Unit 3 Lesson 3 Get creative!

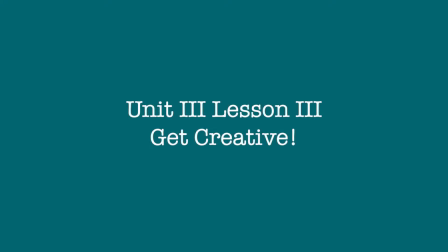As in most e-learning platforms, videos play a fundamental role in the delivery of content. They help provide contextual information on a given subject, or step-by-step guidance to complete exercises and practical tasks. Depending on the message you want to convey, there are many options when deciding the right video production method.
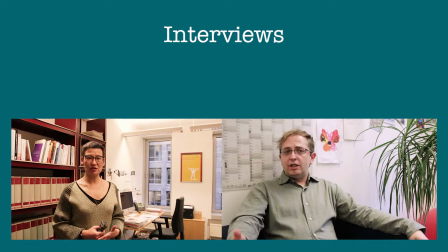Interviews are a great and easy way to start building a script. You can begin with drafting questions you need to have answered. Green screen technology is helpful if you would like to add a more relevant background to your interview.
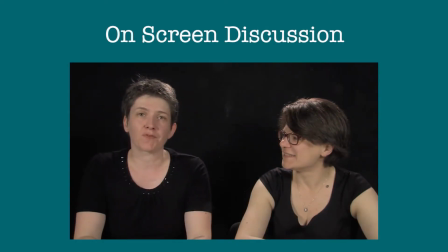Another option is to have two people on screen in a discussion about a course topic, concept, or methodology.
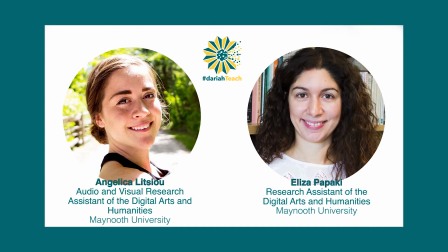Be sure to introduce yourself and your subjects to the audience either in a spoken message or perhaps a title card.
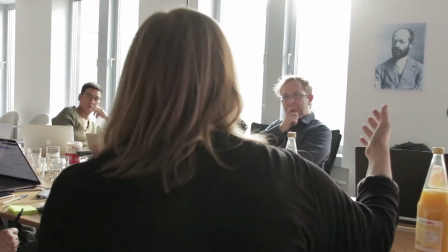Let's say you want to demonstrate something practical or hands-on.
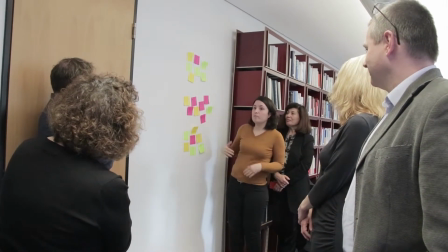An action-based sequence or screencast will help show your viewers how to do something and give them the means to try it on their own.
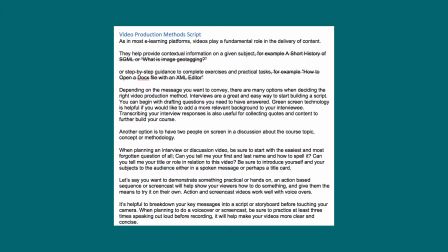Action and screencast videos work well with voiceovers. It's helpful to break down your key messages into a script or storyboard before touching your camera.
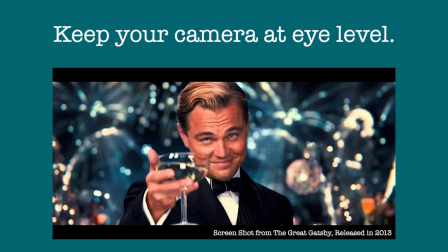When it comes to recording video, the golden rule is to keep the camera at eye level.
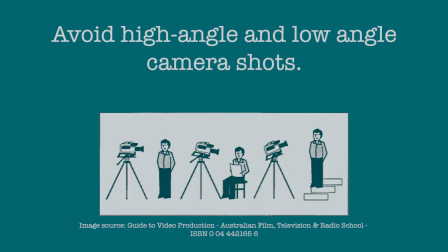The eyes play an important role in communication. Avoid high-angle and low-angle shots where the camera is tilted downward or upward at the subject.
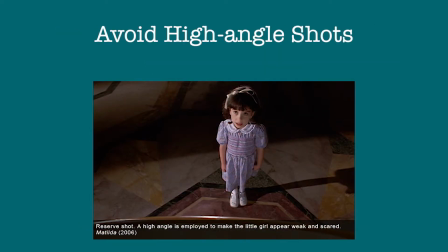High-angle shots can make the subject look unimportant or inferior, giving the viewer a sense of superiority.
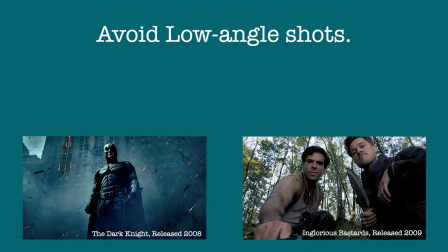Low angles tend to dramatize the subject, giving it an aura of authority or grandeur.
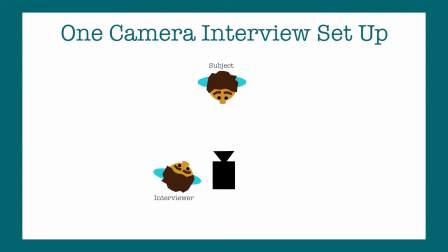When making your own video, using one camera is absolutely fine. The key is to have the person asking the questions standing at the level of the lens next to the camera. Make it a medium-wide shot, where you get the subject's head and shoulders fully in frame.
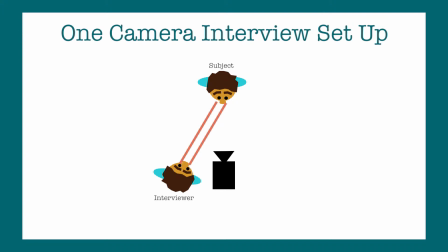Have the subject focus on the interviewer's eyes and try to hold their gaze in the same place.
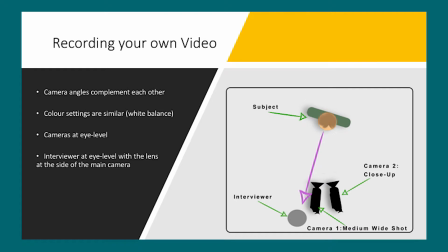If you have two cameras, you can set them up at different angles to complement each other. Make sure that your white balance settings are the same and that both cameras are eye level.
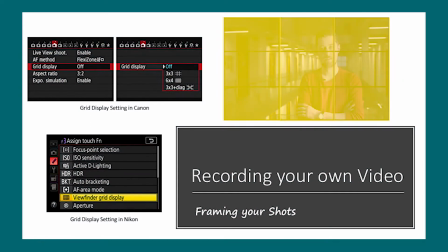When framing your subject, we use the rule of thirds. The rule of thirds means that a subject isn't centered in the frame.
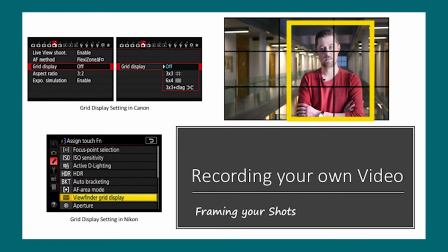Instead, the main focal point is a bit off to one side. Using the rule of thirds draws the viewer's eye to the subject. You want it to feel like your subject has adequate talking space. There are tools like grid displays built into most cameras that will help you frame your shots.
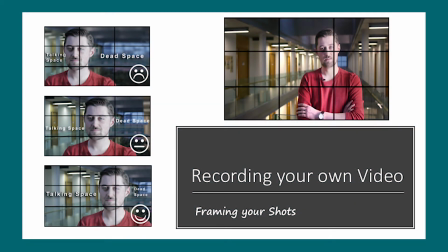Make sure to frame your shot so the subject is talking towards the side with the most space.
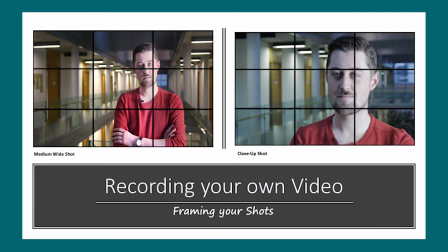If using two cameras, your close-up shot should have a similar composition to the wider shot. For example, if the subject is talking from right to left on the wide shot, then they should also be talking right to left on the close-up.
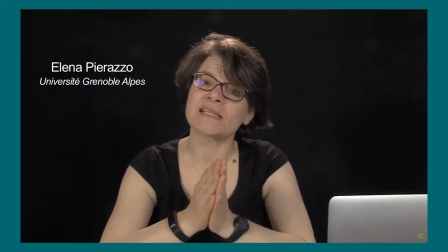If you are doing a piece to camera, it is acceptable to center your shot and have the subject look directly into the lens.
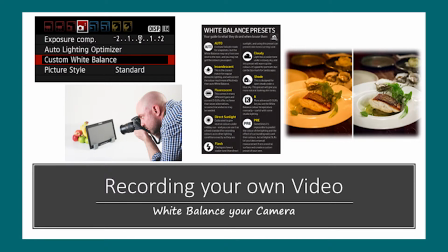In order to record an accurate skin tone, you should perform a white balance on your camera to make the whites look truly white. After you have set up your lights, hold a white sheet of paper where your subject will be positioned. Zoom in until the white paper fills the screen of your camera. Then press Auto White Balance and voila!
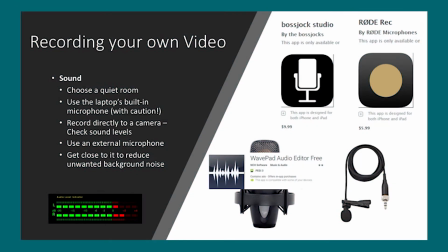Your visuals are starting to look great. When recording a video or voiceover, make sure to do so in a quiet room. Remove all potential hums, alarms, or outside noises. When possible, use an external microphone and get close to your subject to reduce unwanted background noise.
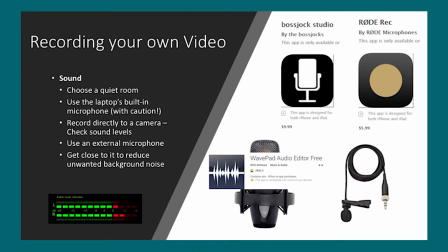When recording directly to a camera, be sure to check your sound levels both visually and with a pair of over-ear headphones. The built-in microphone on most laptops is not optimum, but it is possible to get good results if you record in a quiet environment.
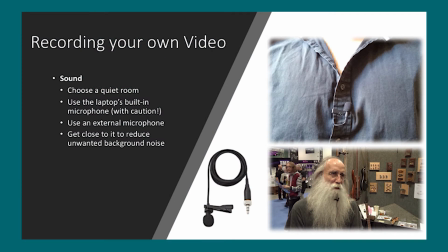You can also use an external microphone connected to your computer. The fabric your clothes are made of also matters. Natural fabrics like cotton are less likely to rustle or create unwanted sounds during an interview.
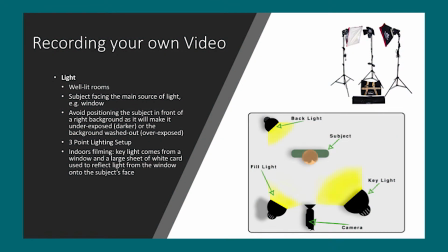Try to record in well-lit rooms and have your subject face the main source of light, like a window.